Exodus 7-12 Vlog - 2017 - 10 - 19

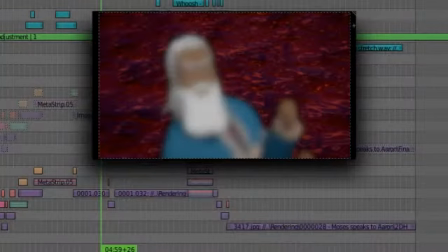9s
day everyone, and welcome to another vlog for the Exodus 7 to 12 KGV project. This week I actually got to do a lot of stuff. Primarily I focused on sound work, and I also got roughly 28 seconds of footage finished. Now don't get too excited, it's not like 28 seconds of full-on action, all sorts of different stuff.
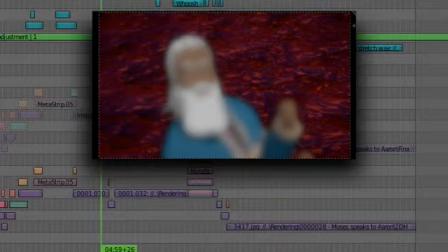29s
It's pretty much talking, that's why I can do so much in a week. Actually 3 days. But I got to do a lot of sound work over the weekend and on Friday and all that kind of stuff.
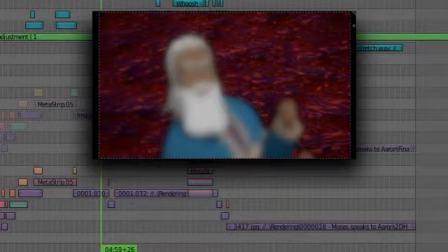40s
So I invite you guys to go check out last week's video so you guys can compare this week's stuff from last week's footage. So without further ado, let's get into the sound work for the week. So I'm just going to hide this week's footage so we don't accidentally roll on over it.
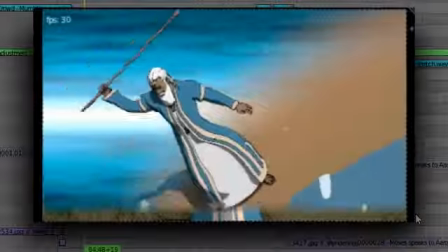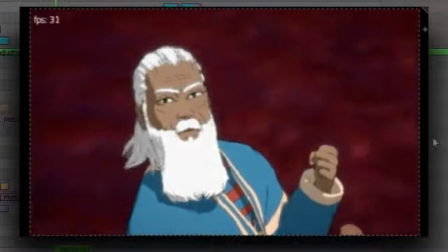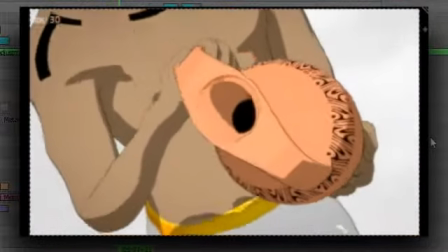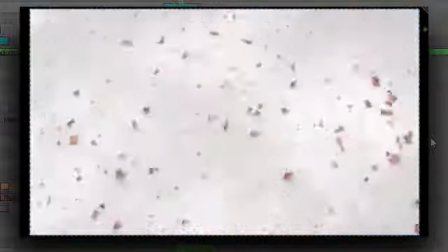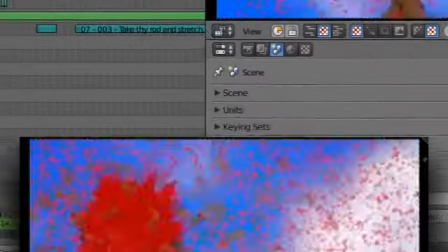97s
Yeah. Oh, a few issues there. Just a quick update.
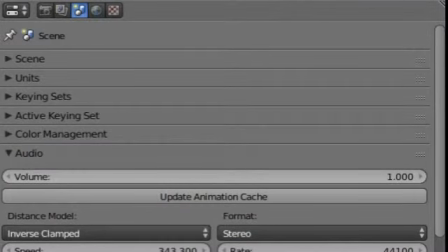101s
If you find that your audio is not functioning the way it's supposed to, a great fix that they've put in the 2.79 build is to actually update your animation cache.
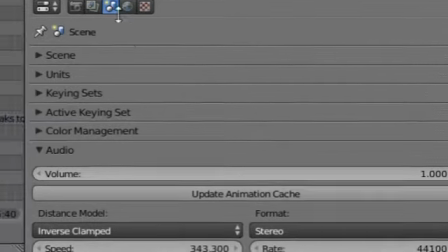113s
You find that under your scene settings.
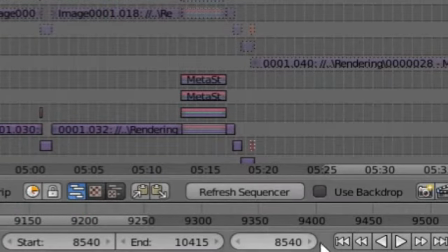116s
All you need to do is just set your frame range, put it at the start of your frame range, just clicking this little back skip button, and then click update animation cache. It will look as if Blender froze. It didn't.
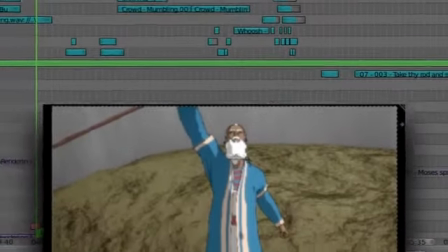128s
Just let it do its thing, let it finish, and once it's done, it goes fairly quick.
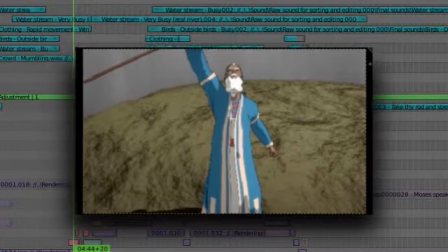134s
You'll be able to play it back and it'll be great.
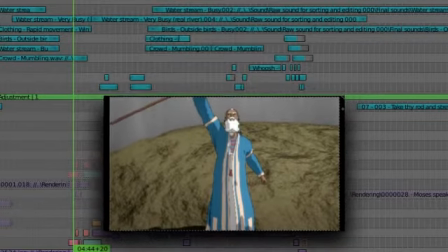137s
So I always do this just before rendering out the final result so that everything is as it's supposed to be.
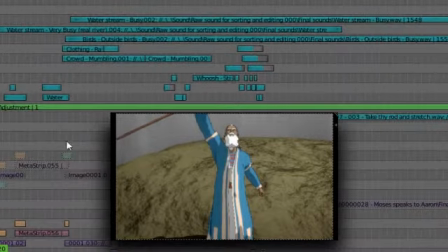144s
So basically what I did this week was, if you look at this part over here,
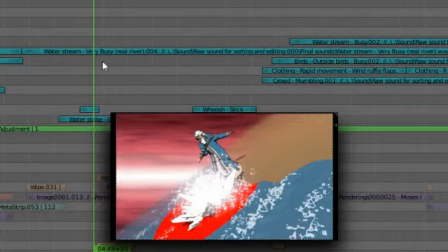150s
I just extended the water sound, which does need a little bit of adjustment. I feel it's a little bit too crisp, especially for the slow motion part.
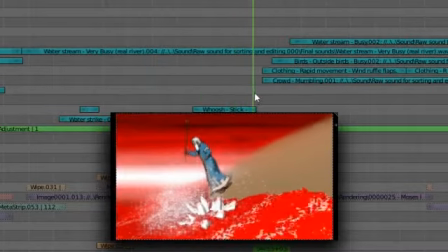159s
So I still need to change that a little bit. The timing of the strikes are the same as last week.
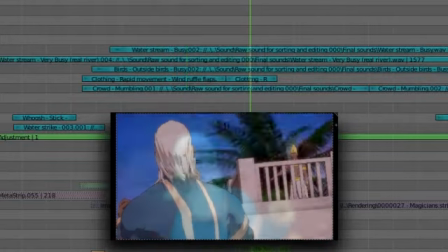167s
Also extended the clothing ruffle thing up until this point over here because it stops, it's not the same.
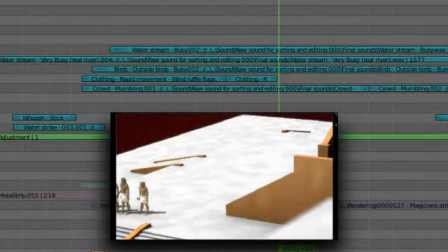177s
Yeah, it has to stop.
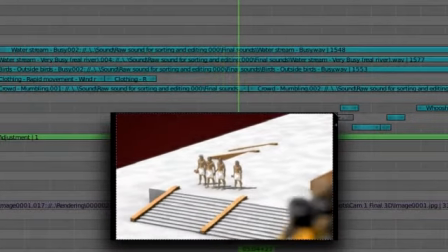180s
The usual crowd mumbling continues, and of course I reduce the crowd mumbling sound the second it goes there because it goes away from the crowd.
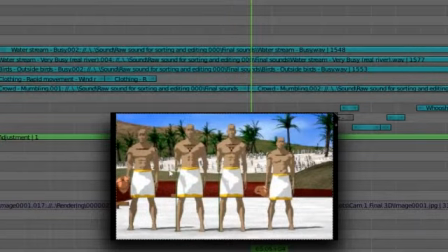188s
But you can still see the crowd in the background.
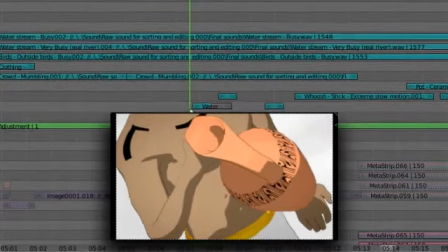192s
So of course I also added the water sloshing type sound here as he turns it over.
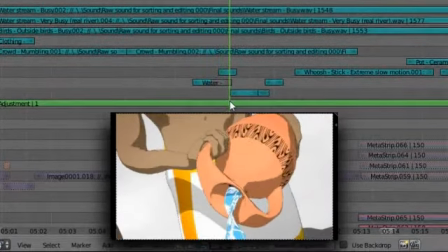200s
And of course we have the pouring sound where it hits the ground.
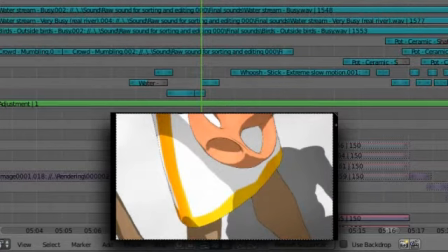205s
And the same splatter type sound when it hits the ground is the same one I used for the
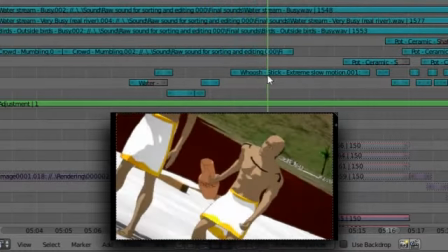213s
post-strike sound, if I can put it that way. I put a bit of a whoosh in here for the time he throws it up.
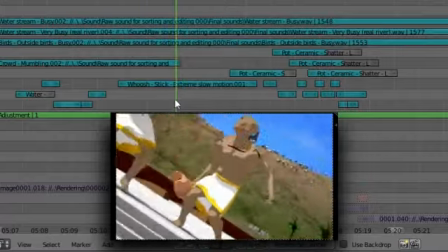219s
It's almost like a transition also towards the slow motion. You can see it's the transition point from normal speed to slow motion.
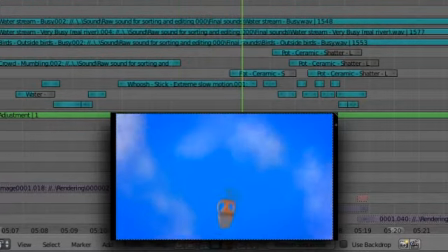229s
And then, of course, he dodges, comes down, and boom.
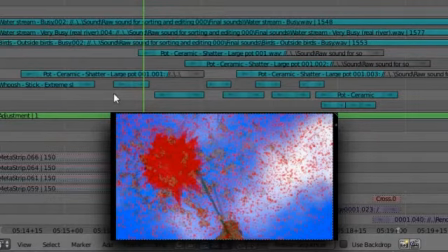237s
I also added some small stick wishes to the strike so that there would just be a little bit more character there.
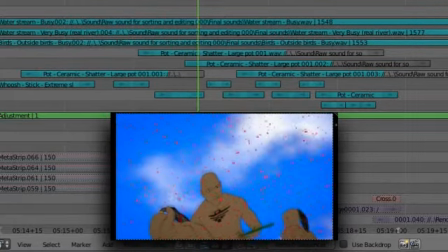246s
It's surprising how many times you use a wish in something. Of course, the same for there and for the others as well.